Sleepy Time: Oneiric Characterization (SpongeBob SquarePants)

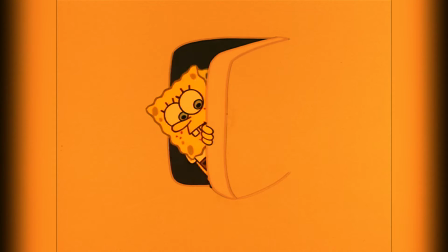257s
The writing in this one does some really interesting stuff too, with a focus on the character trait of Patrick other than his stupidity.
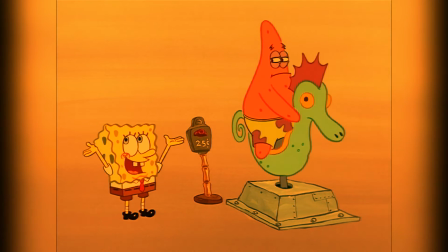263s
Patrick being able to enjoy a dream where he just sits on a kiddie ride in a void is hilarious,
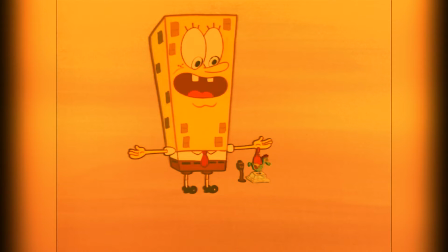269s
not because Patrick is dumb, but instead because of the simplicity in it.
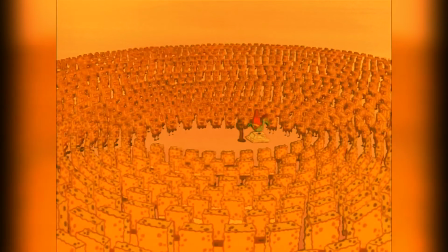273s
It's rather atmospheric to watch as he peacefully rides, especially in juxtaposition to the chaotic dreams that we're about to get into.
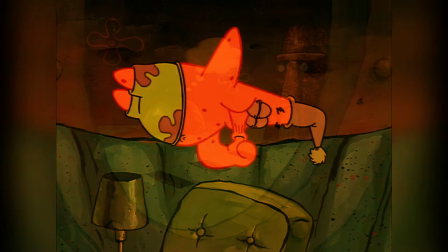280s
So much of Patrick's existence in the show was in order to just be the less intelligent SpongeBob,
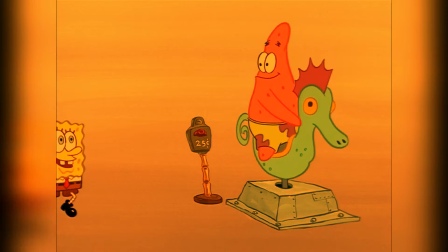285s
so seeing his dream be based on his lack of energy rather than his lack of intelligence is nice to see,
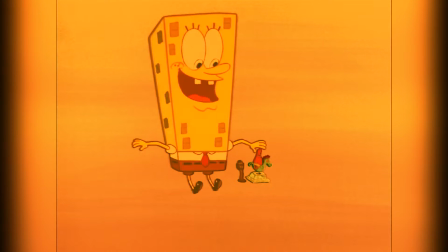291s
especially since it creates such a stylistic scene. There's a reason this is a thumbnail of the video, as without any fancy animation or backgrounds,
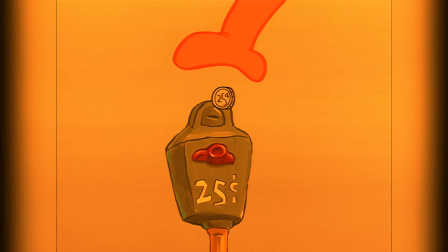299s
the show's able to create a scene that's remained recognizable for over 20 years since its release.
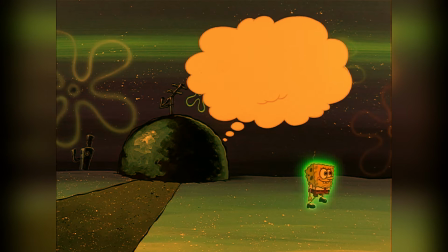304s
Patrick drops his last quarter into a gutter, and another setup for a callback, as SpongeBob goes into Squidward's dream in order to wrap up his neighbors.
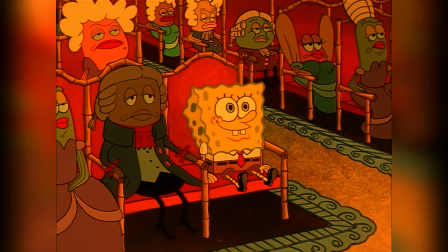312s
The plot for this one is Wolfgang Amadeus Tentacles giving a performance for the king, which is just fantastic.
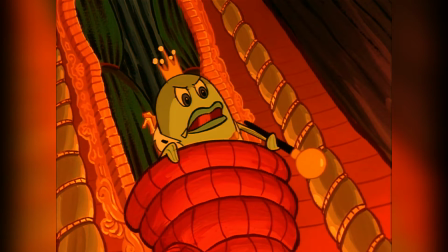319s
SpongeBob's ability to seemingly teleport throughout the concert hall just adds to the hilarity of the whole thing,
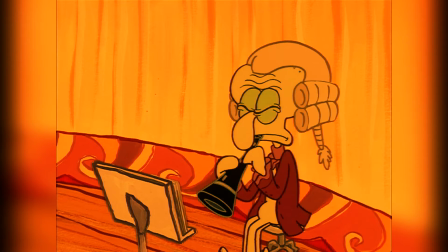324s
as the show switches to take place largely from Squidward's perspective, as the viewer is just as surprised by where he shows up as Squidward is.
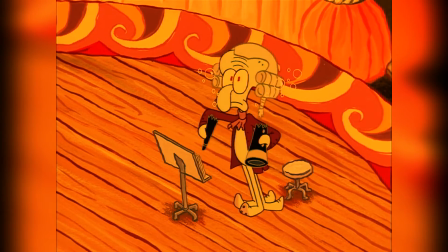332s
We get the conclusion of the Peruvian Dreamer Limerick gag from before, as Squidward breaks his clarinet,
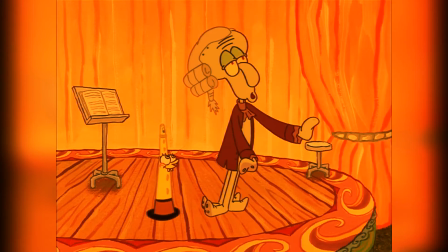338s
only to realize that he's going to have to begrudgingly play SpongeBob in an innuendo of a scene that I hopefully don't have to explain to you.
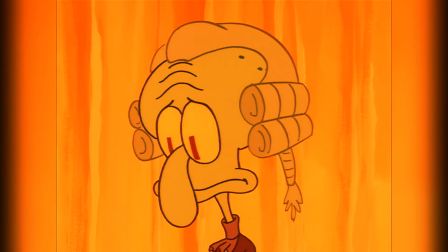344s
Even without looking at that side of the gag though,
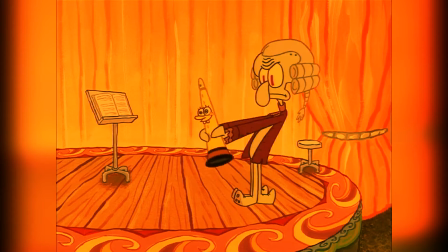347s
just everybody crying at how beautiful they find the screams of SpongeBob in this reality is so predictable and dumb that you can't help but laugh at it.
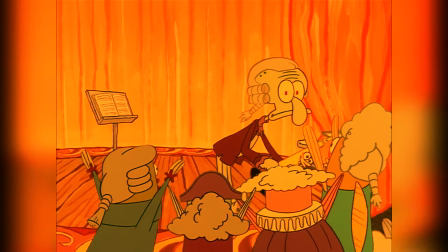355s
Squidward getting outshined by SpongeBob is a tale as old as the show, but given that this was only 15 episodes into the series, it's impossible to hold it against it.
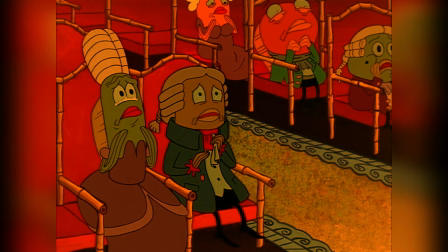363s
While this dream might be the least visually interesting of them all, there's no way to say that it's not on the same level as the rest of them,
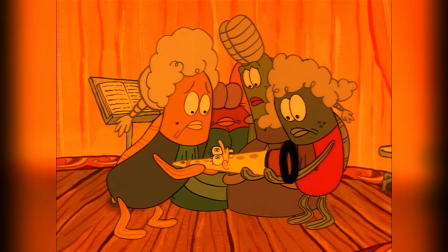370s
as its comedically perfect plot and execution are just too funny to ignore.
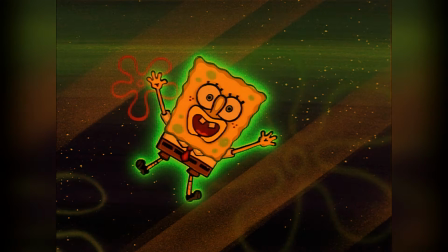374s
Squidward squirming in anger gives us the first sign that SpongeBob is actively messing with people as we travel across Bikini Bottom to get to Sandy's tree dome.
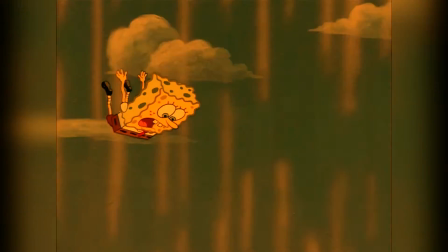382s
The setting of this one is flying through the sky after dropping from a plane, as we get the rare look at the non-ocean world.
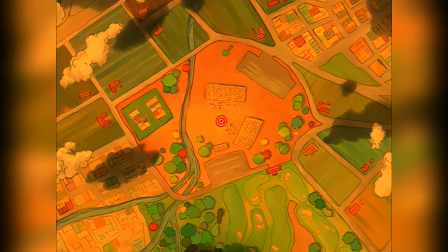388s
The show does a really good job of making the environment seem otherworldly, as it looks entirely different from the show's usual ocean backgrounds.
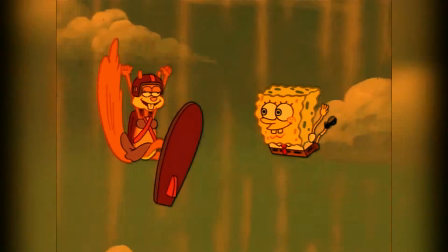395s
Because of the stream's length being one of the shortest of the episode, the exchange between SpongeBob and Sandy only lasts a couple of lines.
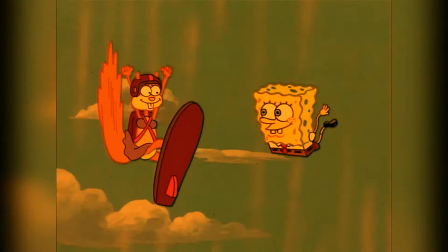402s
Yet still, they quickly settle on the parachute gag, do it twice,
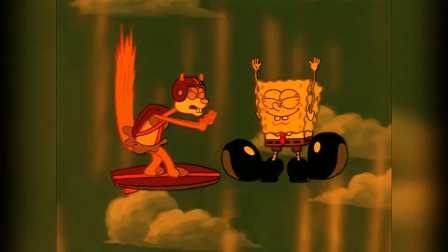406s
and then have it end satisfyingly with Sandy uttering paramedic once she's hit the clam manure truck.
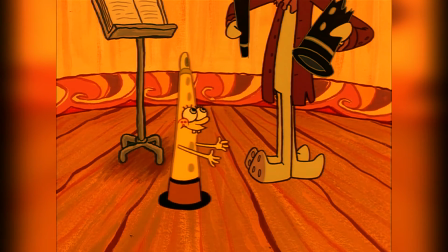411s
It's nothing grand or deep, but it gets the job done. Just as Squidward's dream revolves around his desire to be a respected clarinetist,
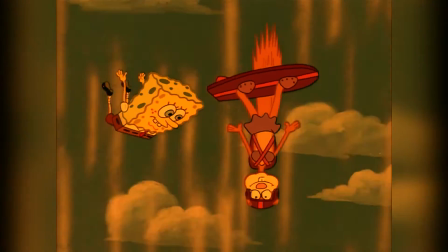418s
this dream revolves around Sandy liking extreme sports while not directly shoving that in your face.
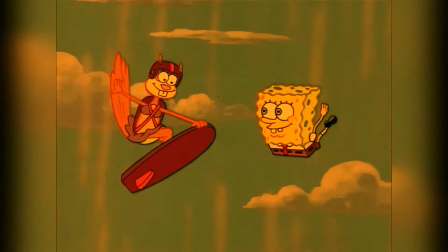423s
The episode does a really good job in making it so that even though we're 5 dreams in at this point and still have multiple dreams left, it doesn't feel stale.
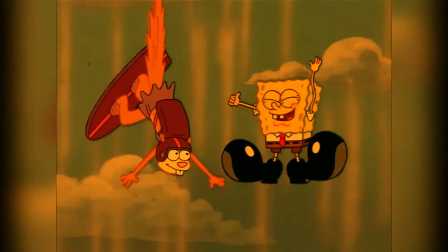431s
As between the rapid gags and interesting backgrounds and settings, you really don't have time to be bored before SpongeBob hits the ground and falls out of the dream.
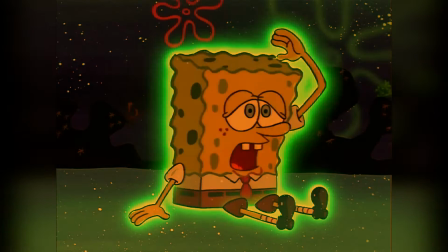440s
After what is probably the most predictable gag in the episode, No more messing with people's dreams.
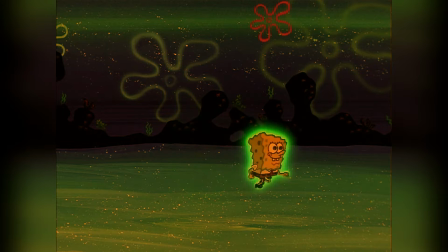448s
we get to the least developed dream of the episode, Pearls.
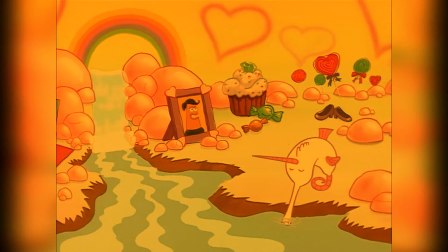450s
No real plot here, and the entire dream is really just a setup for a gag for the first few moments, where the audience and SpongeBob are led to believe that it's Mr. Krabs' dream.
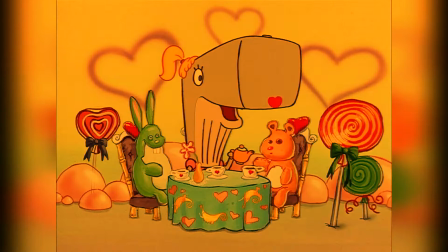459s
But despite this, the show doesn't hold back at all, still designing what a Pearl dream world would look like,
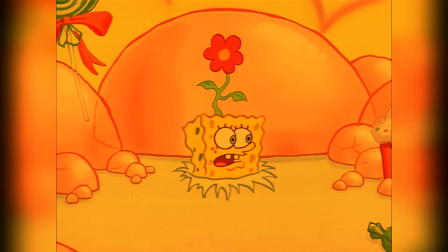465s
filled with different items associated with her throughout the show.
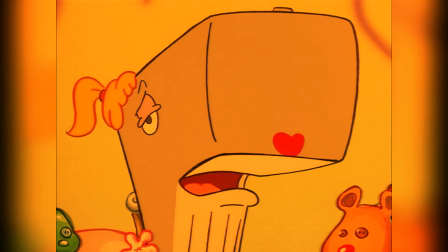469s
Even the scenario that's occurring, Pearl having a tea party with her stuffed animals, is a joke about how Pearl is generally seen as pretty lonely throughout the series.
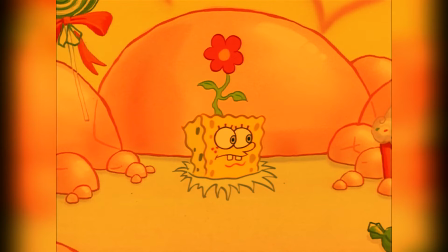477s
For a scene that's less than 30 seconds, the episode designs an entire environment for a transition gag to occur,
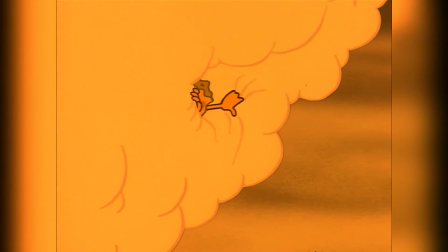484s
and then doesn't cut any corners while doing so. The next dream is a Moby Dick parody with Mr. Krabs chasing down a Moby Dollar.
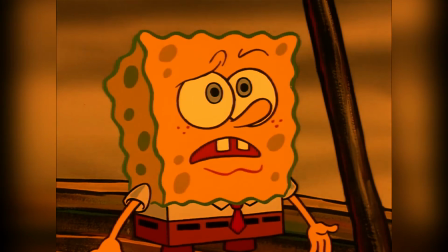491s
This parody could work as an entire episode, complete with yet another atmosphere completely different to that of the show's norm,
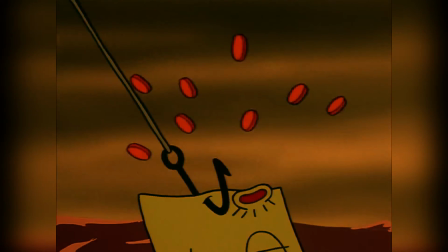498s
and yet instead, it's a minute-long segment of this episode.